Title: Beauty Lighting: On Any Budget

Hi, I'm Valentina V and welcome to 4 Minute Film School. Have you ever wanted to shoot a beauty commercial like this?
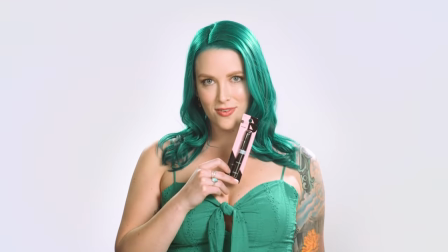Today I'm going to show you three ways how to do it.
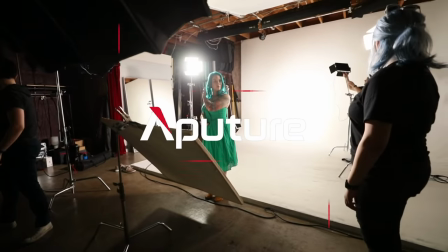Alright, if you're anything like me, you're constantly seeing commercials for beauty products, either on the TV or on your Instagram feed.
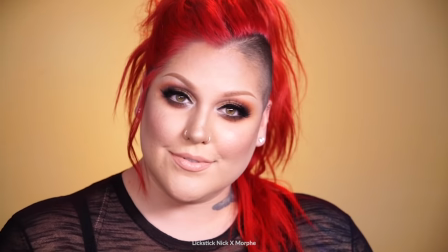Revlon, Maybelline, CoverGirl, they're huge companies, right?
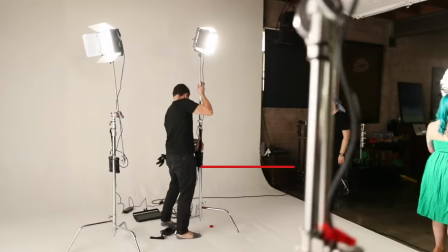But there are all these indie brands that are popping up everywhere and they need people to shoot their commercials So I want to help you out because shooting beauty is not like shooting anything else It requires its own special set of rules For example You have to watch out for people's skin tones
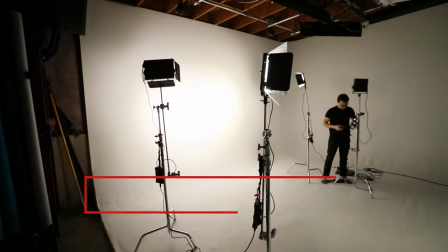and make sure that your lighting complements them You have to make sure that you know the location you're in and you're using your location to
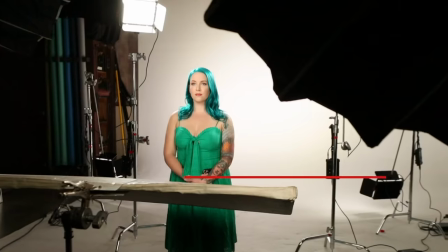the full advantage And of course the most important rule of all you have to make your subjects look beautiful How do you do all this?
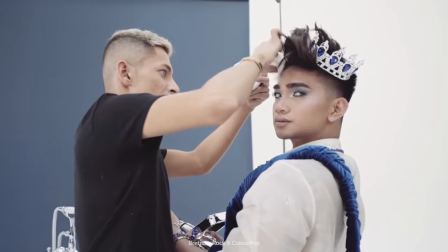Well, I happen to know a little bit about it. I've been shooting beauty for over five years now, and I got some tips.
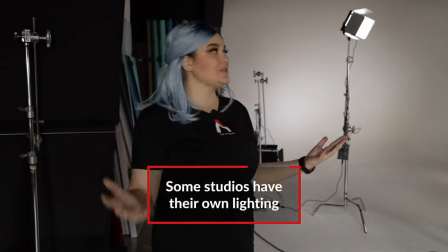So let's go to the studio. Some white psych studios have lighting rigged up top.
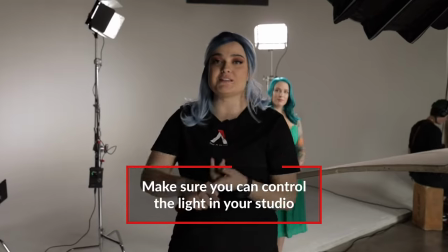Sometimes the lighting rig, for example, isn't on a DMX board, so you can't control it.
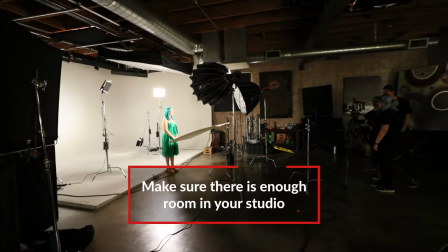The second thing for a white psych is make sure that the room is big enough, because the number one mistake that people do is to put the model next to the back.
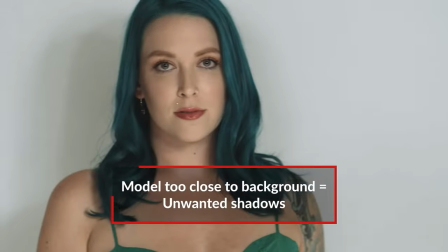What happens when you shine a light onto the model is their shadow goes on the backdrop, and it looks terrible. You actually need quite a lot of room between your backdrop and your model. Another reason that it is super important that you get a room that has enough depth in it is what lens are you gonna shoot with?
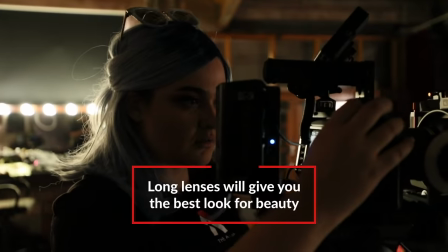Anything between that 50 and 100 range is going to give you a natural-looking face that isn't distorted. Alright, how are you gonna light it? The first things first, the backdrop. You want it to be naturally white.
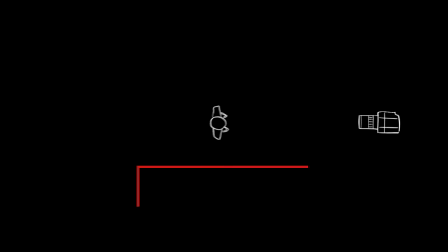In this case, I used panel lights. The great thing about panel lights is that, number one, they are super soft, and number two,
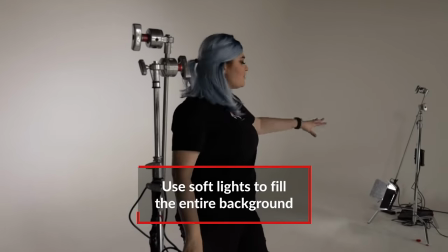they have a wide beam angle, which means that only two panel lights can cover this entire background.
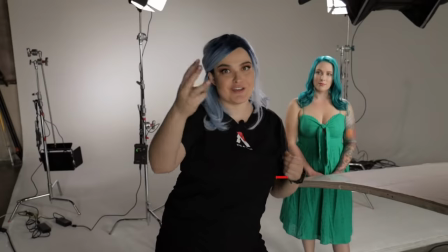So now for your main lights, your key and fill lights, three considerations. Number one, you want it to be nice and soft.
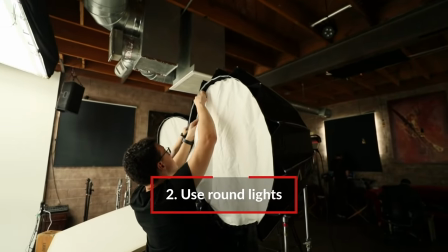Number two, you wanna make sure that the lights are circular because of the catch lights in her eyes.
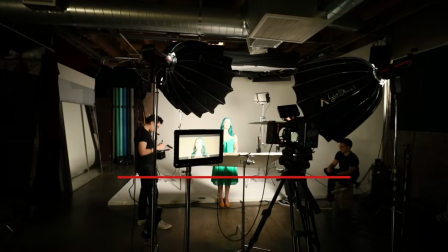You want them to be natural-looking. And number three, the direction from which the lights are going.
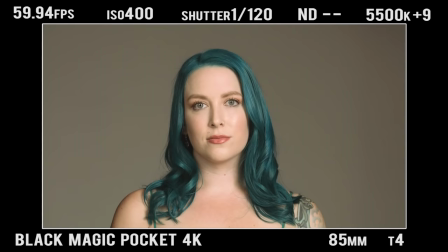You want them to be as forward as possible. Both of them are hitting her evenly on both sides.
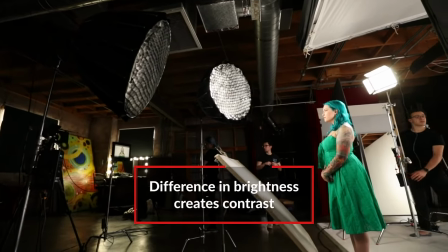One of them is turned down a little bit, just so we have a little bit of definition to the face.
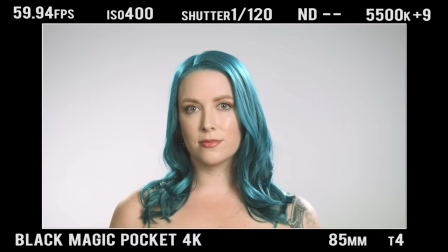It creates a larger contrast ratio between the light side of the face and the dark side of the face. Lastly, it's good to have a nice solid white bounce.
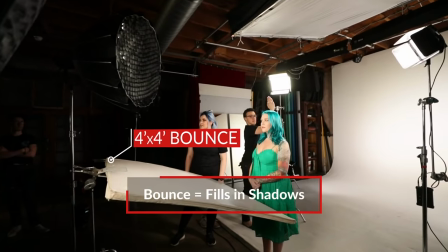Here we have it on a BBC stand with a platypus clamp. This bounce is going to catch any light that is coming off of the front lights and kick it back towards her face.
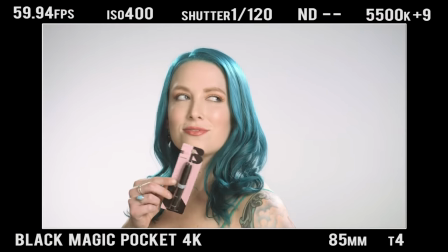Any area of brightness around her body is going to blend into the background. So you want to make sure that the background intensity is a little bit lower than the rim light intensity.
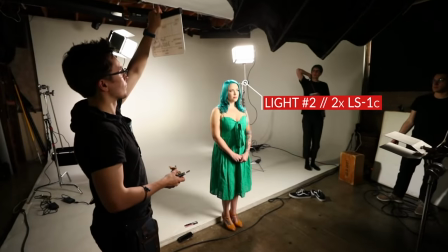You also want to make sure that the rim lights are hitting her perfectly, silhouetting her, and wrapping around her body.
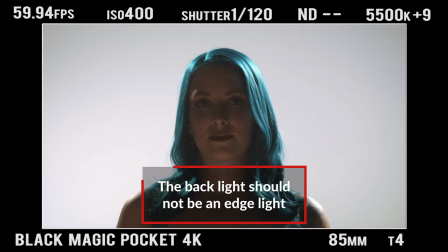That you get a really nice hair light, but not enough that it starts hitting her nose and her cheek. All right, this is the whole setup all together.
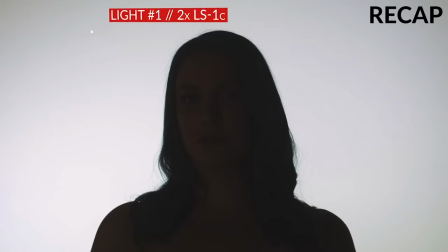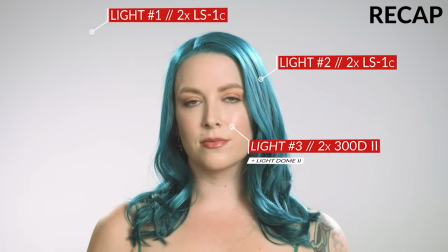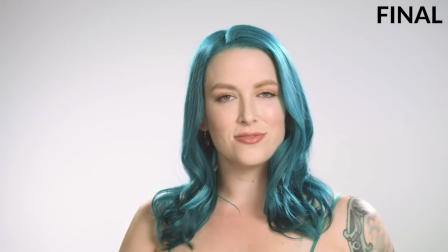If you want to do beauty lighting in a studio on a budget, I got you. First of all, the camera.
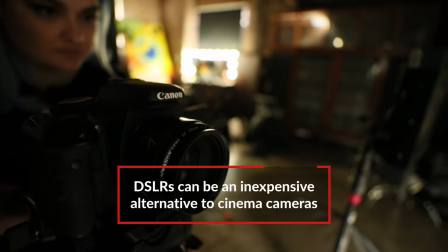This is my first camera ever. It is the Canon T3i. Its main feature, oh yeah, I got that flip screen, bro. As far as the lighting goes, we've switched it up a little. For the lighting on the background, you just need a light that's going to give you a wide enough spread.
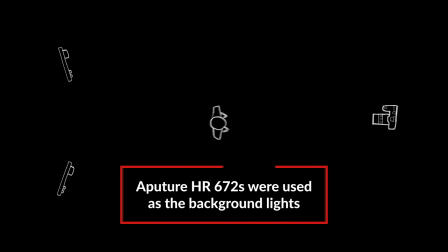In this case, we switched out the LS1s for these HR672 lights. For the key light, this time we have just one light, and it is another HR672 panel.
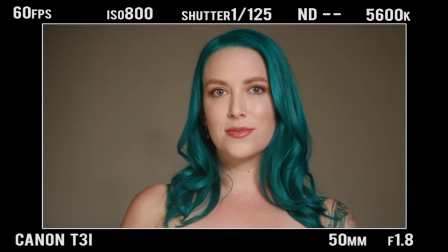I am bouncing it off of a silver umbrella. I still get the nice round catch light in the eye, and the light is quite soft.
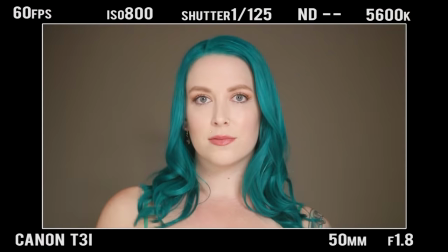Then, of course, we have the bounce underneath. We kept this the same. And for our rim light, we just use these 5-in-1 reflectors.
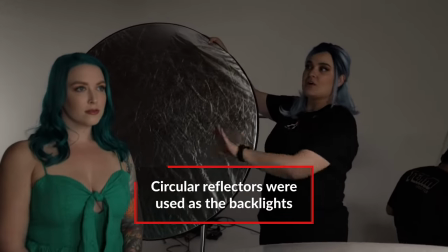And they're actually bouncing this key light over onto her shoulders and accentuating her hair. Let's take a look at it.
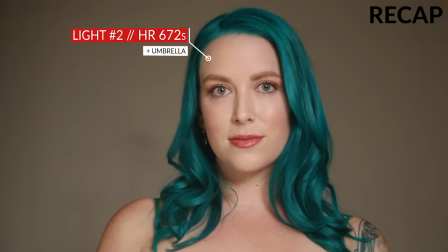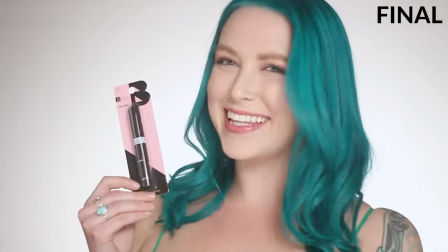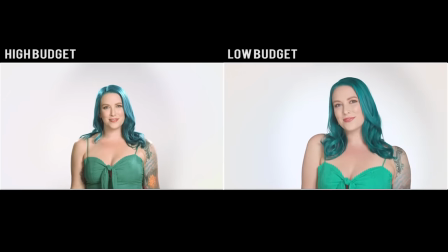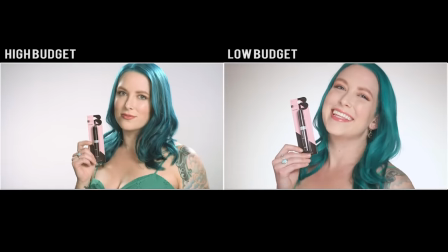Now we are outside the studio because a lot of commercial lighting setups for
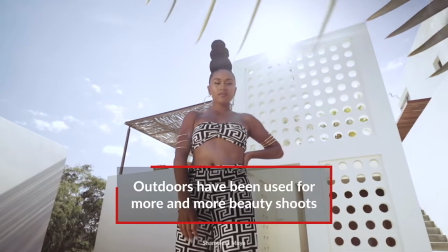beauty have kind of moved out of the studio environment and into a more natural outdoorsy environment.
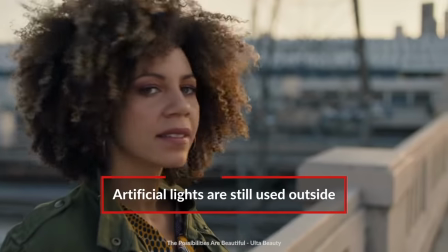There's anything but natural stuff going on in these commercials. Why? When you have a big production, you can't rely on the weather being sunny.
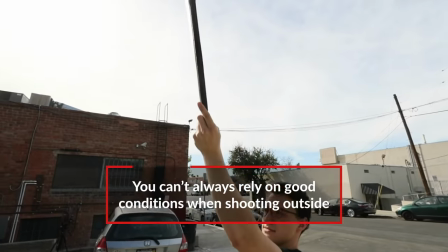You can't rely on cloud cover should you need cloud cover. you have to control the light yourself,
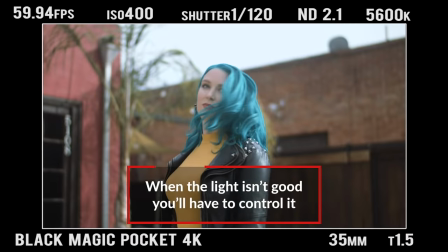especially if you are shooting at noon or at 3 p.m. anytime when the light is not flattering and just use the outdoors as your background. So the first thing I wanted to do was to take a big 12 by 12 frame of diffusion.
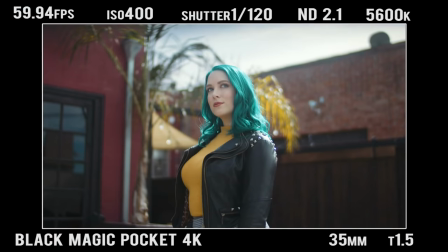I wanted to get all of that really nice texture in the background along with a little bit of the sky.
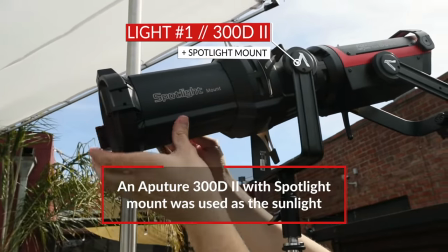Second, I needed to create my own sun. So for that, I employed the 300D2 and the spotlight mount. the spotlight mount really concentrates that light and makes it even stronger and
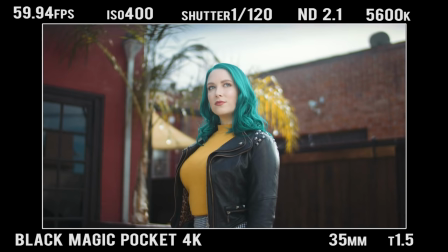lastly i wanted a soft key light on her face but just on one side so that we still had a little bit of dimension so i used another 300d2 with
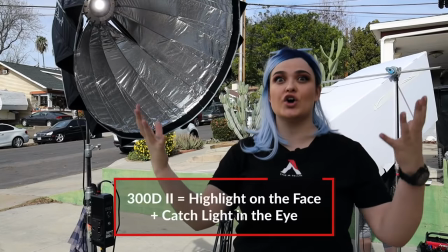the light dome 2. it's creating a nice curved light around her face and that way
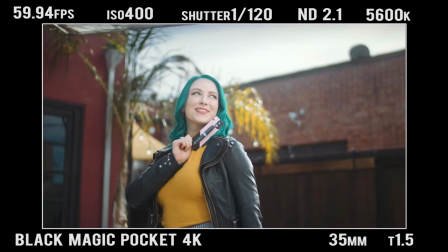you can see the light in her eyes and it gives her a little bit of sparkle all right let's take a look at what we shot.
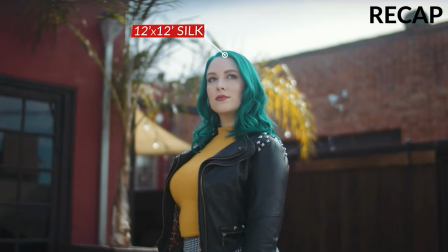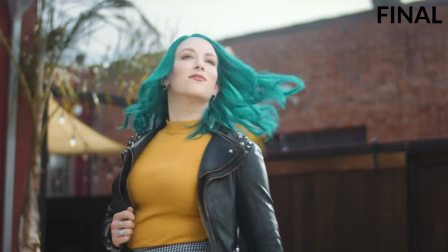So for this easy setup what we did was we had my trusty T3i.
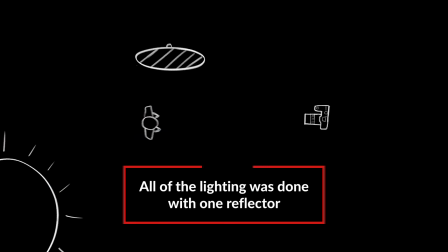So in this case we had just one reflector being held by an assistant and that's all we needed.
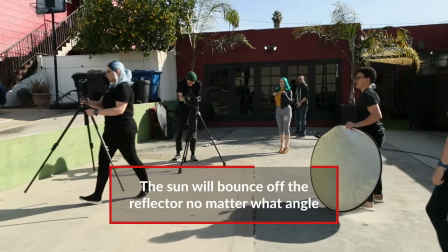Any spot the sun hits we can bounce off of.
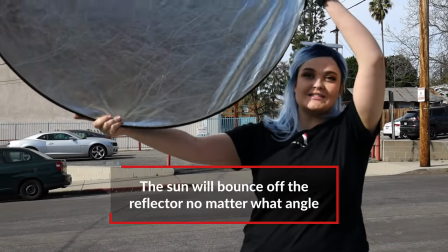So if you hold the reflector up like this you can still get a pretty nice bounce and
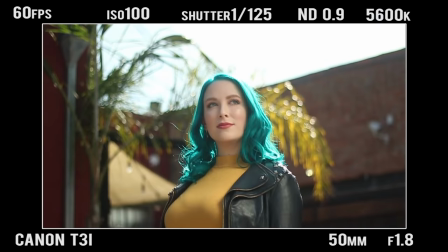your subject will have nice soft top light on their skin perfect for beauty. Let's take a look at this shot with our budget lighting and camera setup.
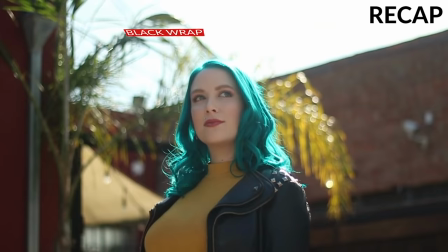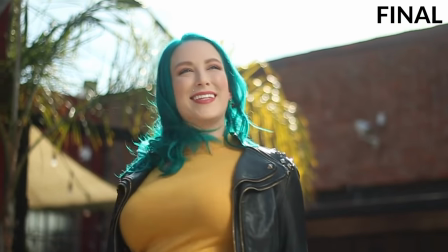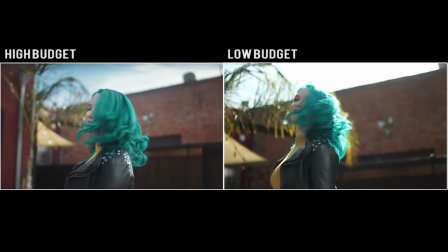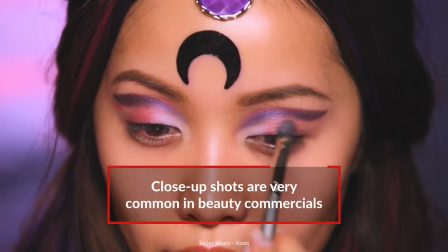In a lot of beauty commercials you have the close-up of whatever the product is.
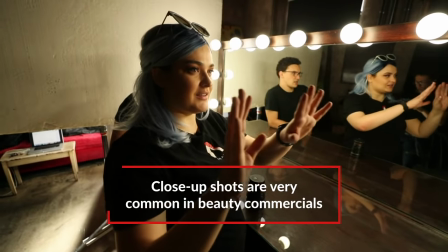So when I came into the studio I saw this beautiful vanity and I thought we can actually use these practical
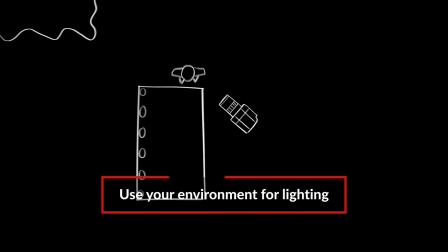bulbs as not only lighting on our subject's face but also as an eye light.
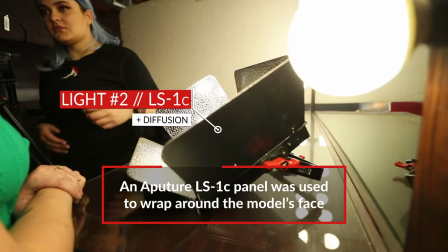The first thing we did is we put up an LS panel with a little bit of diffusion on it so it wasn't as harsh and we took it down to its lowest.
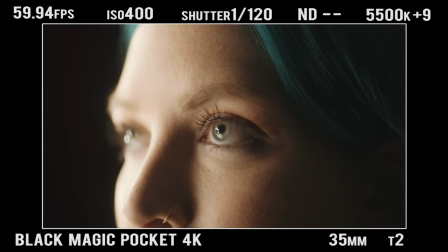We just want a little bit more of something in her eye. Then we realized that one side of her face was completely dark.
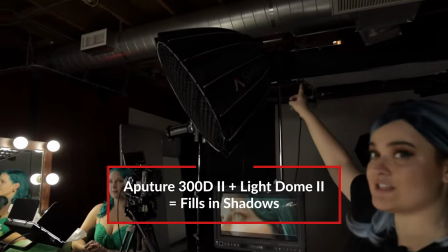So we have this light dome on a 300d2 and this combination just gave us a little bit more kick,
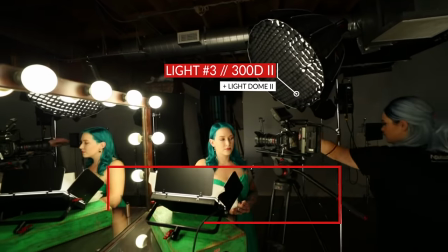a little bit more punch, and rounded out her face.